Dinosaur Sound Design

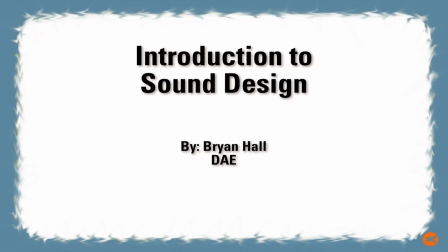[0:00]
Hello everyone, and welcome to my introduction to sound design.
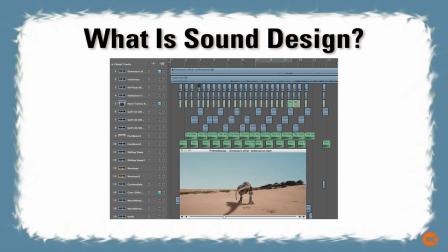[0:08]
So what is sound design? Sound design is basically the process of manipulating audio to produce a specific sound. This can be done in all mediums, but is most known in the film and game realms. The most well-known example is the sound design used in the Star Wars movies.
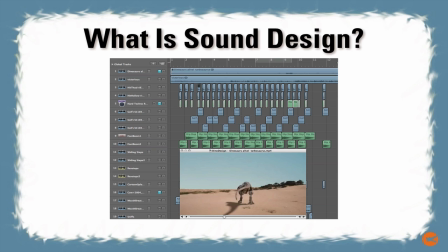[0:24]
The laser gun, for instance, was basically a slinky hung from a soundboard and struck with a mallet. This was recorded at the top of the slinky. I'll be using a video of a dinosaur fight for this example. I will take the sounds out of it and replace them with my own. It will be in the style of a preview or commercial for a television show.
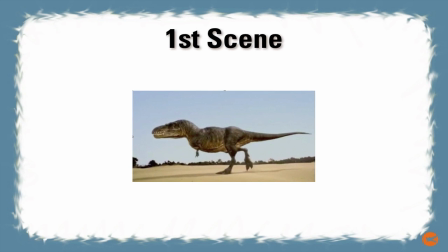[0:45]
Scene 1 just involves a heavy dinosaur walking towards the camera. I will be designing the sound of the footsteps, keeping in mind the weight of the creature, as well as the substrate he is walking on. There will be pan and volume automation, as well as a combination of EQ, filtering, and compression to achieve just the right sound.
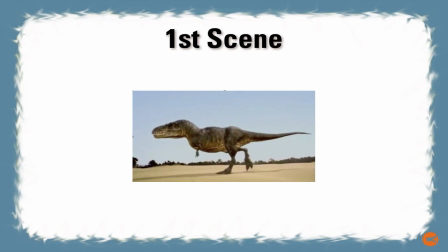[1:02]
I also created a desert ambience with wind. These are the sounds I will be combining together to create the footsteps. I needed to make sure there was enough weight, so I made the footsteps pretty boomy. I also used 3 sand wedge loops to get falling sand.
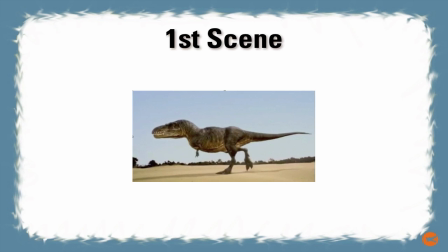[1:19]
I cut out the impact and you're left with only the sand falling. The hits are in order from left to right.
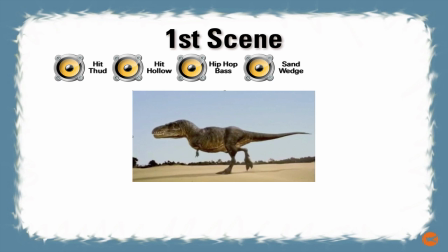The sounds I use for the dinosaurs varies quite a bit. In the first scene, he is just walking, breathing, and grunting. I used long clips of a lion and a tiger and cut out the sounds as I needed them. Here are 2 examples.
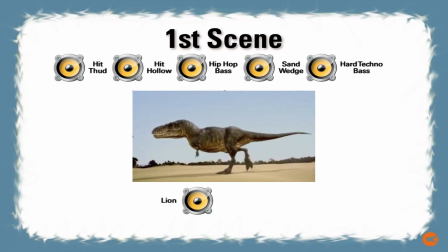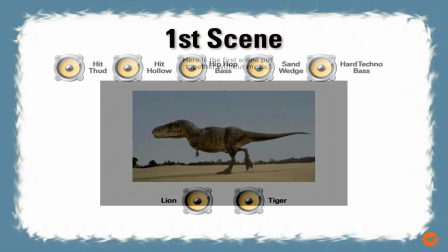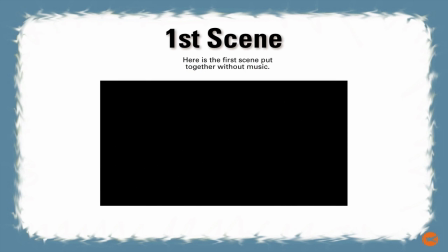[1:59]
Here is the first scene put together without the music.
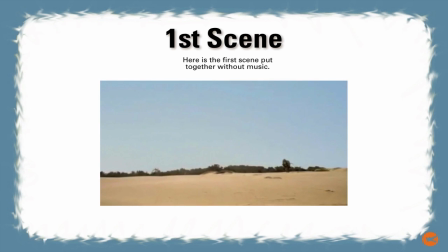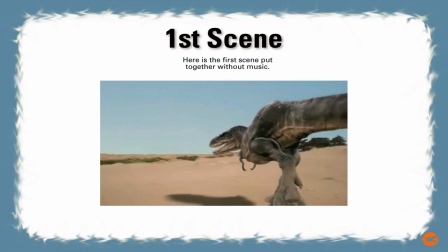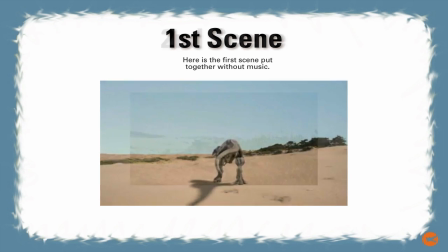Scene 2 starts with a prey dinosaur munching on some shrubs. On top of the desert wind, I layered some cicadas that may be living in and around the bushes. The sound of the dinosaur eating was created by cutting up the sound of a lion eating. Here's what it sounds like.
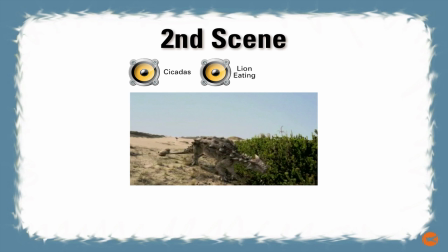I needed to create a sound for the club dinosaur. The bellow he lets out when he sees the big dinosaur was formed by combining the cries of a seal and a walrus.
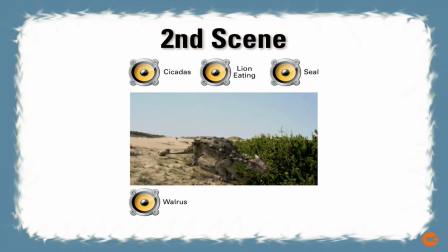The tail sounds in the first and second scene were basically a cut-up loop of many different swishes. I then time stretched them to make them a little longer. You can hear the digital artifacts that can be created if you aren't careful. They're pretty well masked in the clip though.
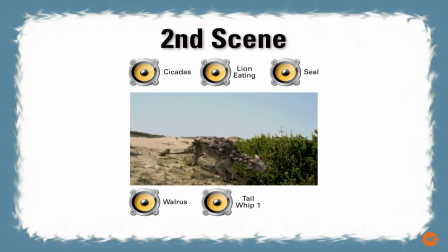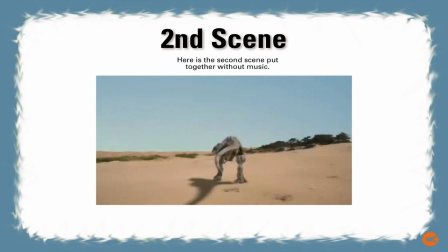[3:46]
Here is the second scene put together without the music.
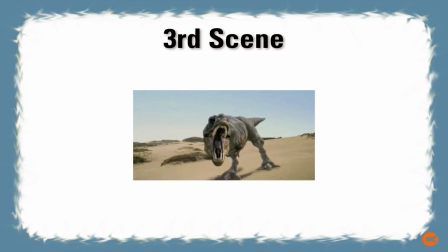[4:06]
In the third scene, the big dinosaur has noticed the smaller dinosaur, sniffs, and then lets out a massive roar. I essentially combined 2 different sounds, an elephant and a lion roar. Using a combination of EQ, compression, time stretch, and pitch shifting, I made 7 different clips using these 2 sounds and created a pretty realistic roar.
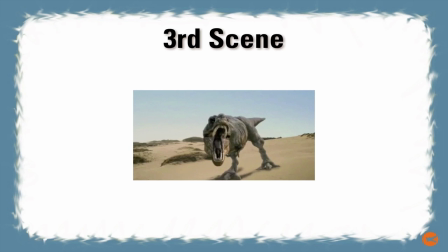[4:25]
Here are 3 of them.
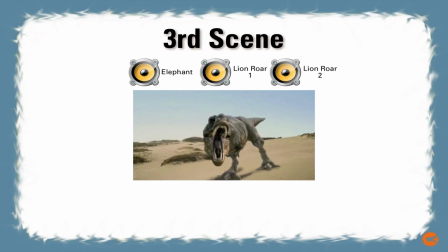[4:40]
As the big dinosaur approaches, I use simple lion and tiger sounds. The small dinosaur's bellow uses a seal bellow. I automated the volume to turn down as the big guy moved away from the camera.
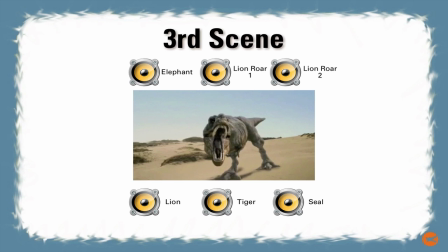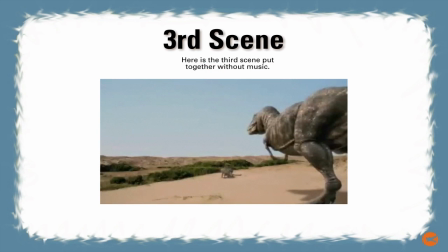[5:06]
Here is the third scene put together without the music.
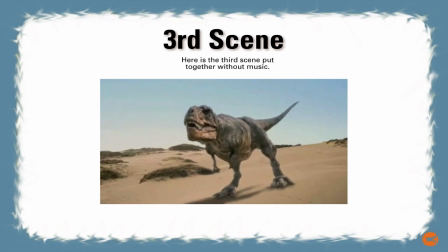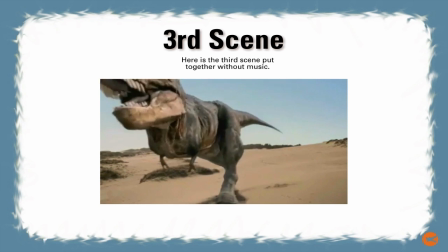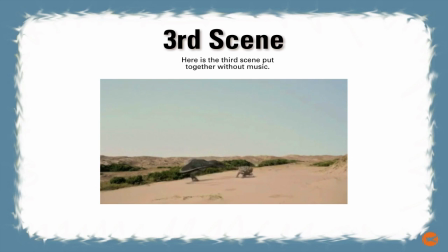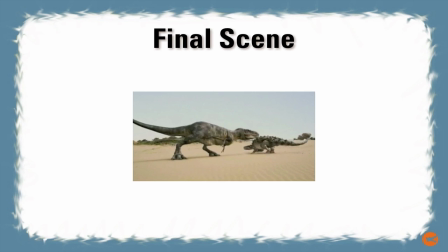[5:29]
In the final scene, the action heats up. There is some close fighting as well as some farther away. I designed the sounds with the idea in mind of having music playing during the clip for dramatic effect. I started paying less attention to detail, instead letting the crescendo of the music carry the action.
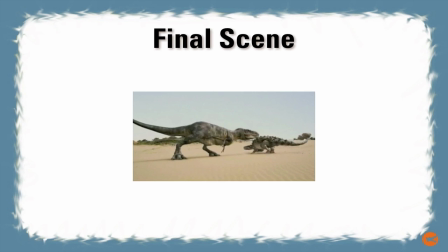[5:47]
In the first part of this scene, we have close quarter combat, along with the footsteps and tail swooshes. I used an elephant seal growl, a filtered and compressed impact, and a human fight scuffle.
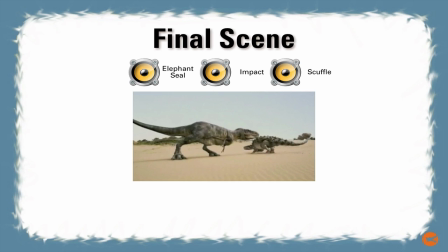For the last part of this scene, I used the same single impact 2 more times as well as the scuffle. I needed to create a realistic sound for when the big dinosaur was being pushed back in the sand.
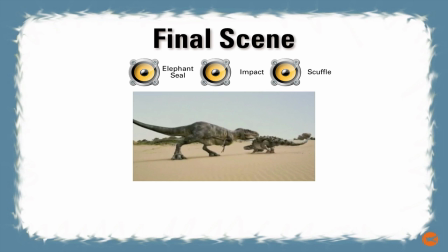[6:22]
For this, I combined the sound of sand being poured from a bucket with regular human footsteps.
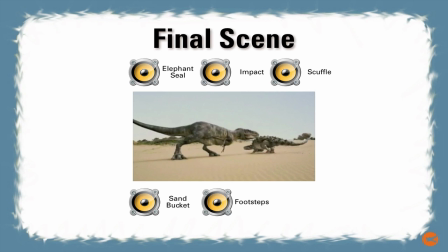[6:36]
For the body fall at the end, I actually combined a new impact with the big footstep combination I've been using all along. I finished with a tiger roar and a seal walrus bellow that I had used earlier.
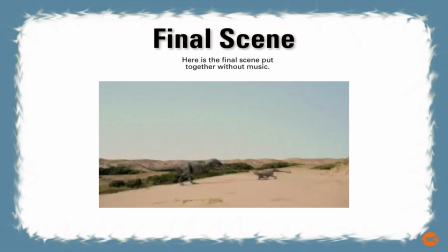[6:55]
Here is the final scene put together without music.
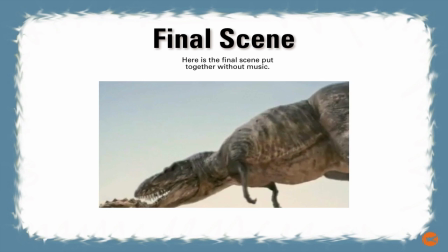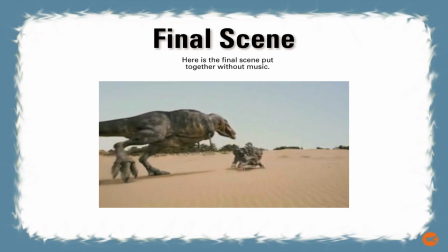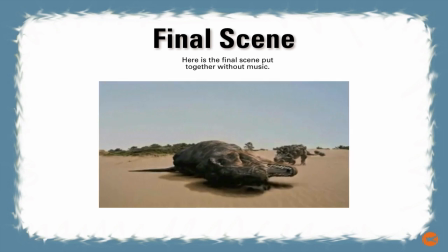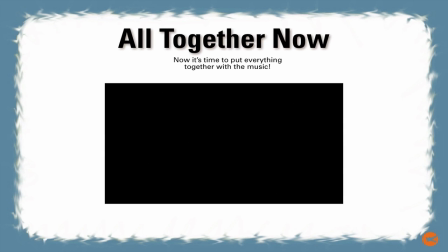[7:22]
Now it's time to put everything together with the music.